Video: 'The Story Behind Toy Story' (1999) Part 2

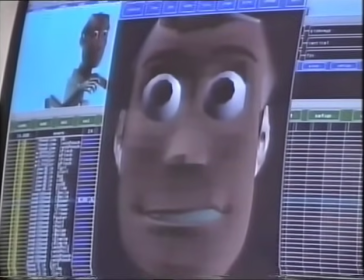[4:07]
The trick of good animation acting is getting the audience to believe that the toys have emotions and a mind of their own.
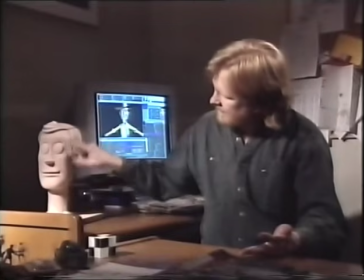[4:14]
To achieve this, supervising technical director Bill Reeves gave Woody over 700 animation controls,
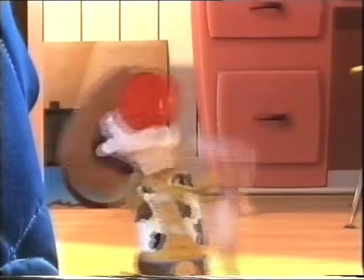[4:21]
212 in his face, including 58 for his mouth alone. We were like pioneers, and it was so exciting.
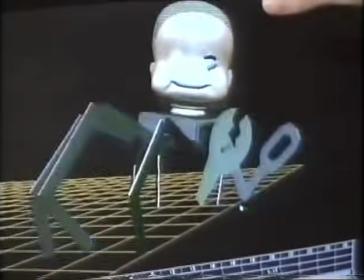[4:29]
Every day you would go to work, and there would be like something new on the monitor, on the screen, and you're like, wow, that's great!
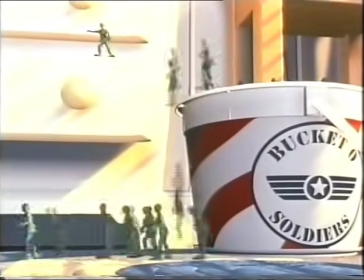[4:36] All right, man, let's move, move, move, move, move!
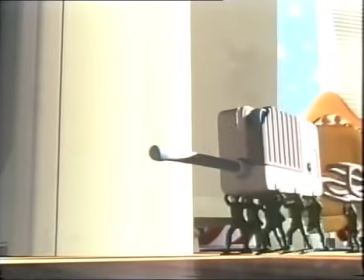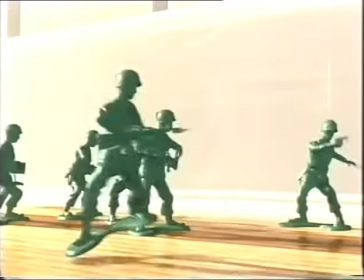[4:45]
One of the great moments in Toy Story is the Green Army Man scene. Everybody knows these toys. There's a few, basic characteristics that we had to have. One, gun barrels always bent.
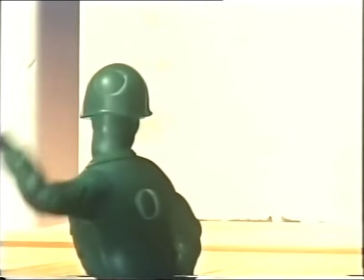[4:57]
2, they have the mold flashing, the bits of extra plastic around their head. 3, their feet are attached to the bases.
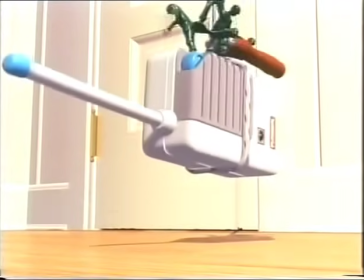[5:05]
So when we were putting Green Army Men in our film, we had to have those 3 things.
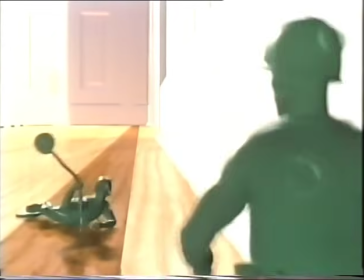[5:10]
In order to capture realistic movement for the Green Army Men,
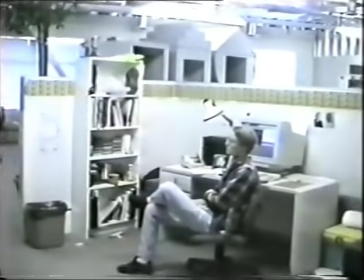[5:14]
the animation staff took turns hobbling around the office with their shoes nailed to a board.
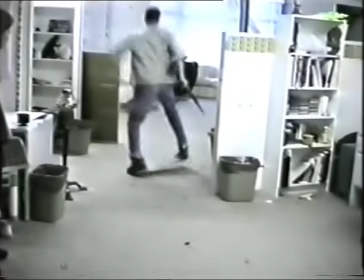[5:19]
Believe it or not, they got paid for doing this. While all this is going on, Ralph Eggleston and his amazing staff designed all the sets in the film.
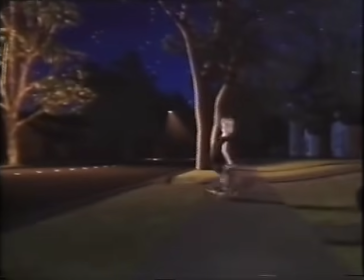[5:31]
I mean, we're talking about the neighborhood, the street, the trees, the leaves on the trees, the houses.
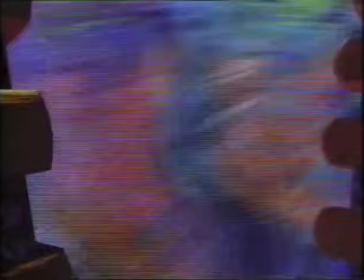[5:38]
One of our favorite settings in the film was Sid's room. He's the bad kid of the film.
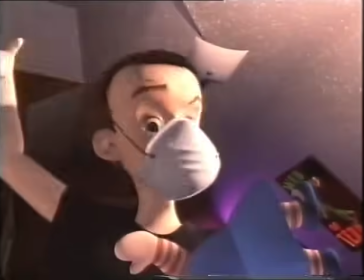[5:43]
He's sort of like a Dr. Frankenstein of the toy world. The human characters provided animators with some of their greatest challenges.
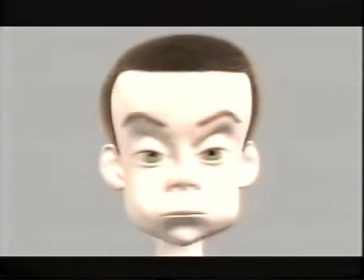[5:52]
Computer scientists figured out how to give skin an oily texture and how to layer 15,000 individual hairs.
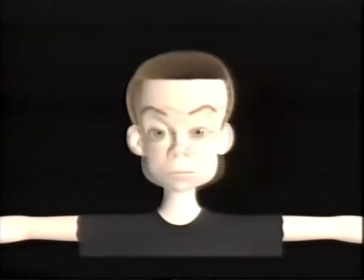[6:01]
Piecing Sid together meant balancing reality and caricature in a way that would do justice to the first all-computer animated screen villain.
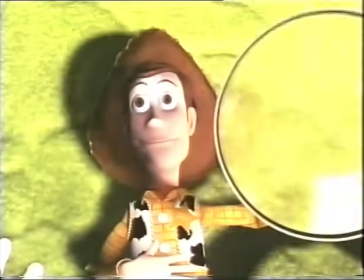[6:09]
We all agreed that Sid was the kind of kid who would grow up to be an animator.
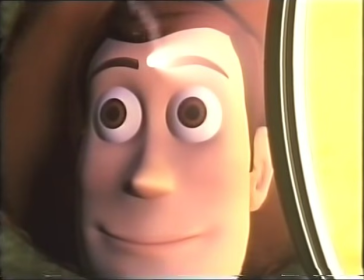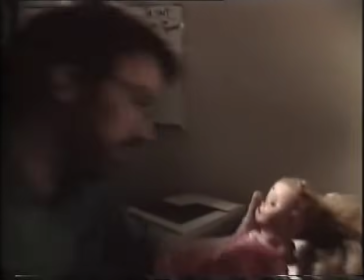[6:18] Oh, great idea. I burned her head the other day with a magnifying glass. Did you really?
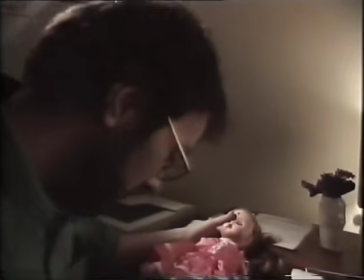[6:22] Yeah. Oh, that's great. Tried to burn her leg.
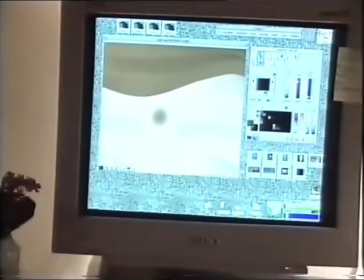[6:24]
Details such as the burn mark on Woody's head were created with shaders, literally an overlay of texture which the computer wraps onto existing animation.
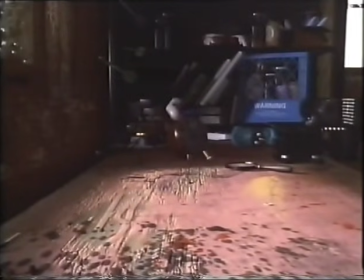[6:33]
Other examples of these shaders include the scratches which cover Sid's desk,
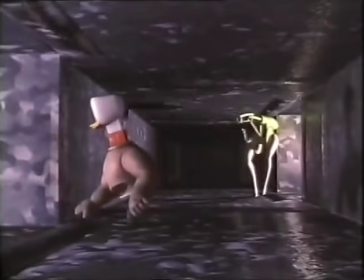[6:37]
the shiny aluminum surface of the air duct, and the rough graininess of the asphalt of the street.
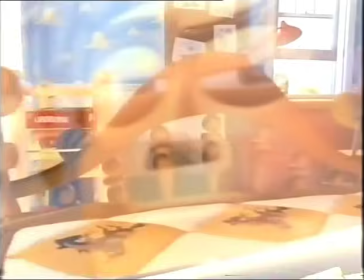[6:44]
In fact, every color, texture, and pattern is a shader, right down to the reflections in Buzz's helmet and the decals on his suit.
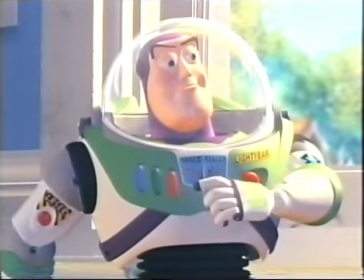[6:52]
Details too time-consuming and expensive to be drawn frame by frame in cell animation.
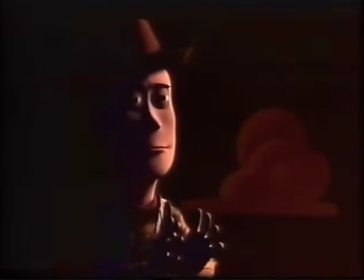[6:57]
Lighting was accomplished by breaking the shot down into the various light sources, then combining them until the desired effect was achieved.
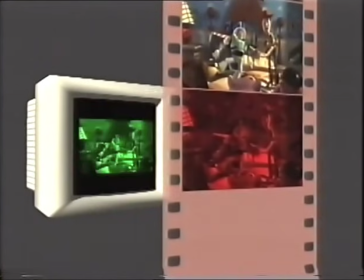[7:05]
Only then is a shot ready for final rendering, where a specially invented digital film printer takes over from the humans and combines the shapes,
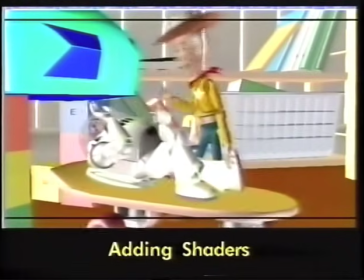[7:13]
colors, and effects for each of the 110,000 frames. This is how they created the first all-digital motion picture.
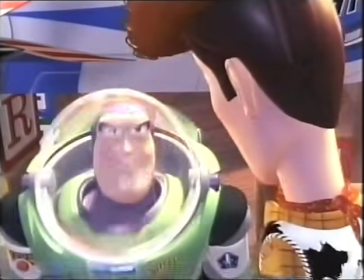[7:21] It's getting on my nerves. Are you saying you want to lodge a complaint with Star Command?
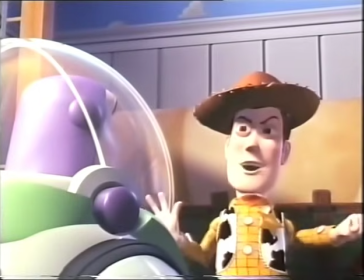[7:24]
Oh, With millions okay. of bits of data safely recorded on film, it was time to work on the soundtrack.
Oh, yeah?
With Disney animated films, they're always musicals. And the music in ours, we wanted to be slightly different.
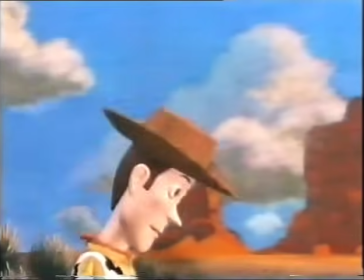[7:37] You got a friend in me. You've got a friend in me.
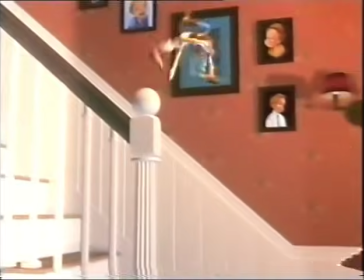[7:44]
Instead of the characters breaking out into song, we have the songs that are written about the emotion of the moment in the film, but it's sung by Randy Newman.
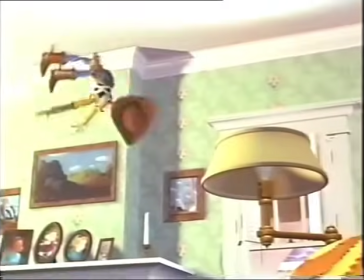[7:53] You just remember what your old past said. Boy, you got a friend in me.
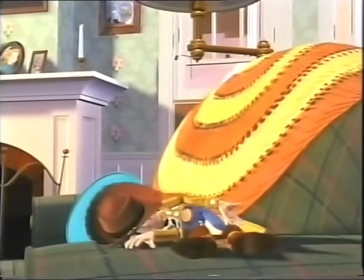[8:01] Yeah, you've got a friend in me.